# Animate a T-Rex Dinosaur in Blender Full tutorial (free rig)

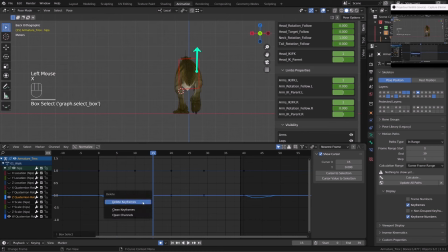So I will start to twist the hips the other way, basically counterclockwise, this to raise the right leg, and then I will rotate them clockwise, but not too much, to reach the ground, to help Bob reaching the ground with the right foot.
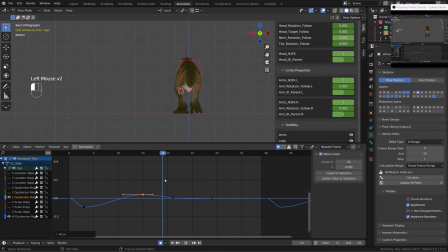And as he contacts the ground, 3 frames later, I will re-rotate or retwist those hips counterclockwise pretty brutally to have this kind of shock or shaking in the hips as his weight is getting on it.
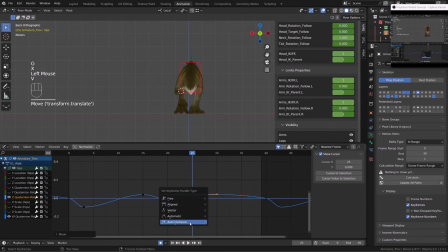So you can clearly see in the graph editor, on frame 20 I have my contact pose, and then I'm just raising the hips the opposite way. And we have this little bump on frame 25. So now Bob just recovered and he needs to raise his left leg.
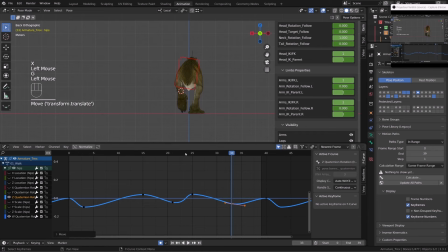So I will rotate the hips clockwise until I reach the up pose, and then I will slightly rotate counterclockwise to reach the contact pose. So the base curve will be pretty sinusoidal,
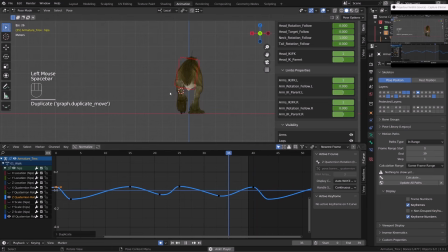but we're adding this bump on frame 3 and frame 25 to break the rotation, and it does feel pretty cool. Let's work a bit on the X rotation. I will try to keep it simple.
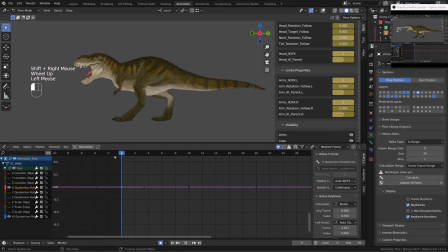When he's reaching the contact pose, I will just move the hips forward a bit, so I will rotate them inward. Basically, I will raise a bit the curve value on frame 0 and frame 20. And then 6 to 8 frames later,
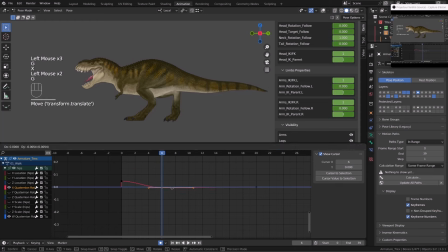I will push the curve a bit down and it will make the back or the hips raising backward. A bit like a cheetah running if you want. But here we keep this rotation pretty subtle because it's clearly not a cheetah, it's a little bigger.
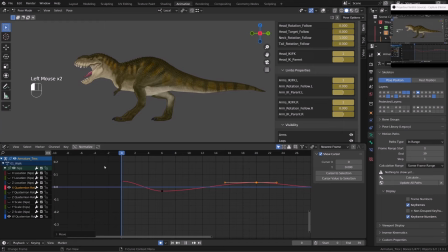And I don't want to add too much of this rotation because it will bring too much noise to this area, and I don't think that will be super accurate motion wise. We will add a lot of shaking and details and stuff like that,
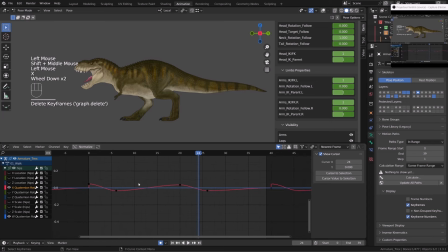but I have to be careful with the rotation because if I push it too far, it won't look natural. So here it's a bit poppy. I feel like it switches a bit fast, so I will just slightly offset frame 6 and frame 26 by 1 or 2 frames.
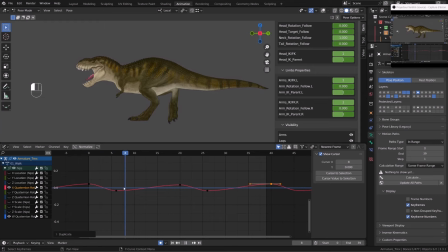By doing that, I'm smoothing the curve and I reduce the contrast in this motion. In the end, I switched to frame 7. Here it's frame 8, so it's a bit too smooth, but I did modify it off camera.
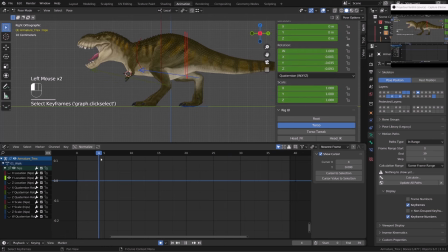One last detail I'd like to add to the hips motion is the Y location, so basically the up and down. And what I would like is to bring more detail to the down pose, so basically the impact and the weight of the character.
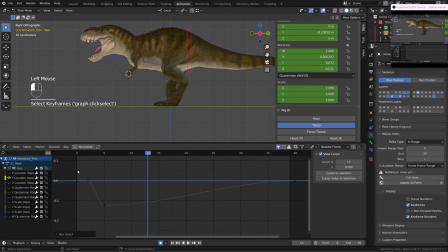So you don't really need to add this motion because there will be a lot, but again, it's a matter of detail. So what I want is a drop of the hips just after the down pose. So while the character is going down from frame 0 to 2 or at the end of our motion,
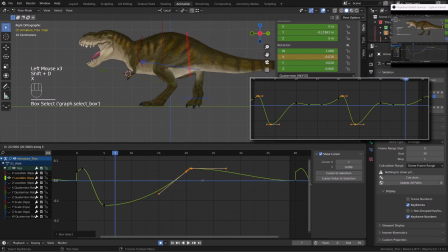the hips will raise, it will offset up, and 1 or 2 frames after the down pose, the hips will reach their lower point. Basically, they have a follow-through motion with a settle. So after this bounce, they are trying to stabilize, but since we have two bounces in such a short cycle,
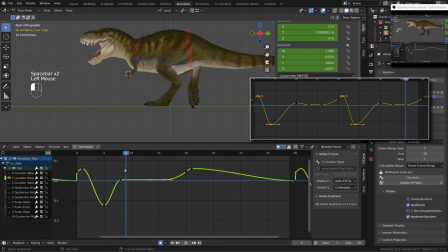they don't have that much frames to stay still. So as usual, I'm working on the first half of the cycle, since I will be repeating the same motion twice. Once I got something that felt satisfying, I just duplicated it, making sure that it blends properly,
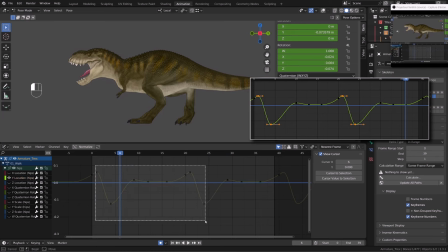and then I just try to offset a bit some of the keys just to see how it feels on the screen. So that's not the most interesting part, but you have the result right in the middle of the screen now.
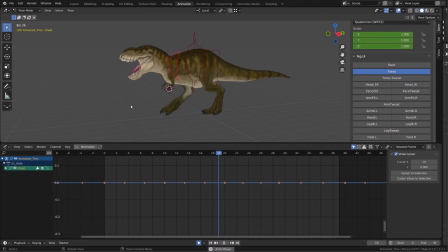I now want to work on the chest, so I will select it and I will work on the up and down rotation, so the X rotation.